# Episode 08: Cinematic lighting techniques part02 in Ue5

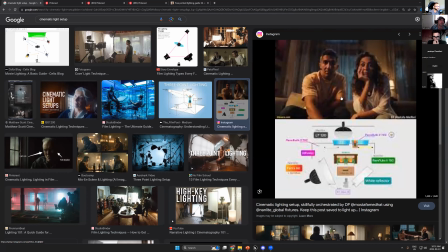(49:10)
So to understand all of this thing, you have to get a lot of reference and start to ask yourself from where the light comes from.
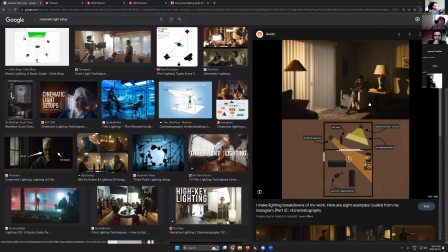(49:20)
And you can try to figure out how I can get this light. It doesn't matter to use reference, but for sure use reference in the beginning.
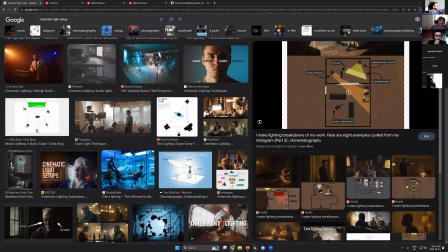(49:28)
And after that, try to watch movies, your favorite movie, and start to think about this sequence, how I can get this sequence.
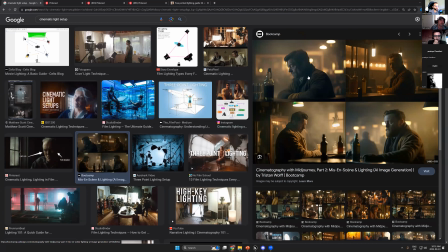(49:36)
For example, I have this sequence. How I can achieve this?
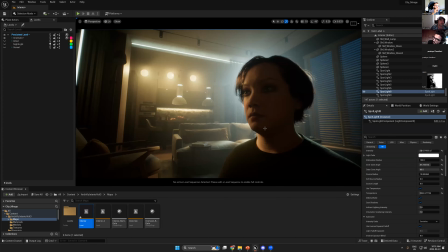(49:42)
Okay, so the first thing you have to think about, how I can light the scene itself, the background, because there is 2 types of light. Lighting for the background and light for the character itself.
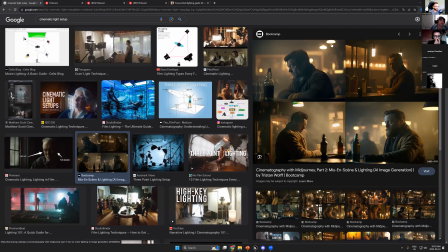(50:00)
So if you are look here, this light, it's a background light. So now we try to analyze the images. So I put the light here for the background, to light my background.
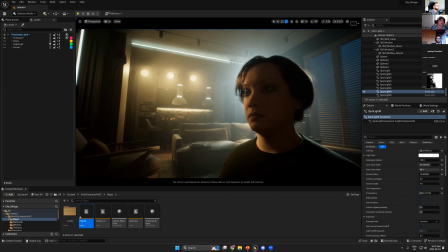(50:13)
And also I add this light to have some depth of field effect. So if we go to perspective and turn on the camera,
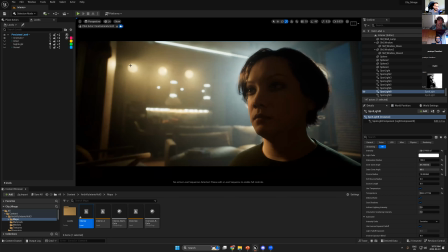(50:26)
you see this light also reflect on the depth of field effect. So if I use this light, let's select this light, the point light, for example, in the behind,
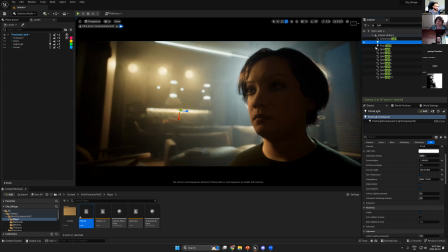(50:45)
and turn this off. You see, I missed some key lights. Let's select this one and hide them also.
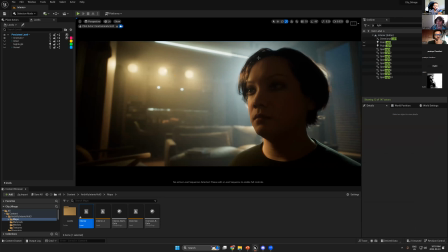(51:06)
So that's mean you add light to make your background more beauty before you add any light on the character. So the lights that I added in the character, it was the latest thing I added. But the first thing I add here, see, it's my key lights.
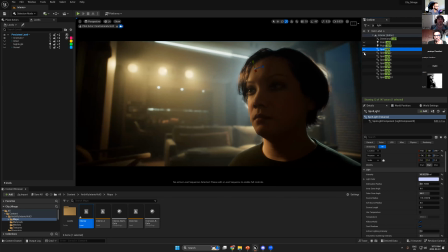(51:26)
Let's turn off this light. I don't know why my computer is lagging a lot. Right. Okay, you see, let's turn off all of this light.
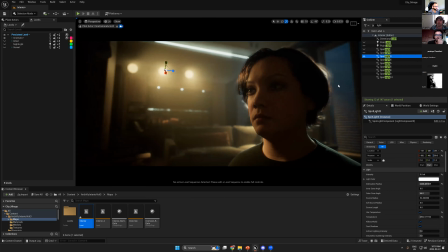(51:45)
One light can be effective on your scene. So I need to light this area. I need to add the light to make this sofa has rim light also. So let's show you this one.
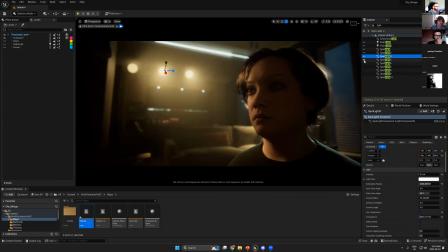I think where just need to turn off all of this light.
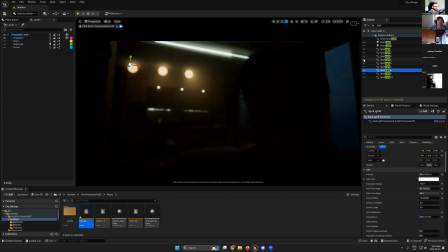Something really wrong. I don't know.
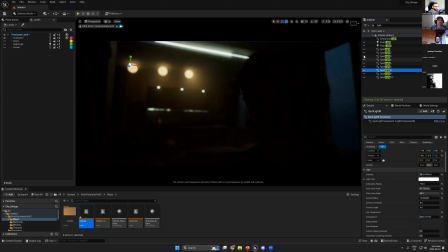Yeah, you see here, I add the backlight here to just make the sofa
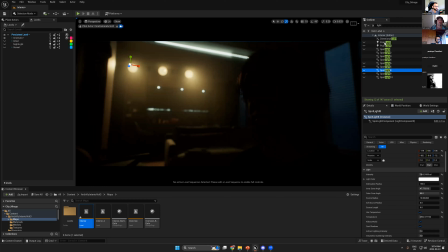(52:45)
separate from the background because I really need to have lights to make each element visible from the background. So to make the depth, you can use the same method like in rim light or the key light for your background.
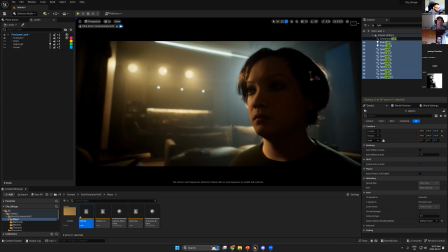(53:03)
You see the light really can't see here.
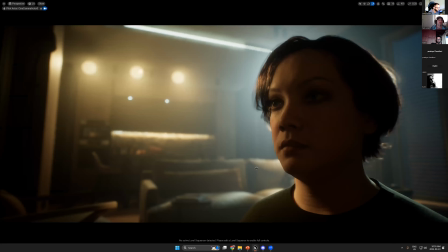(53:08)
I'm really sorry for the lacking. I don't know what's wrong, but it's really need restarting. But you can really see the light here.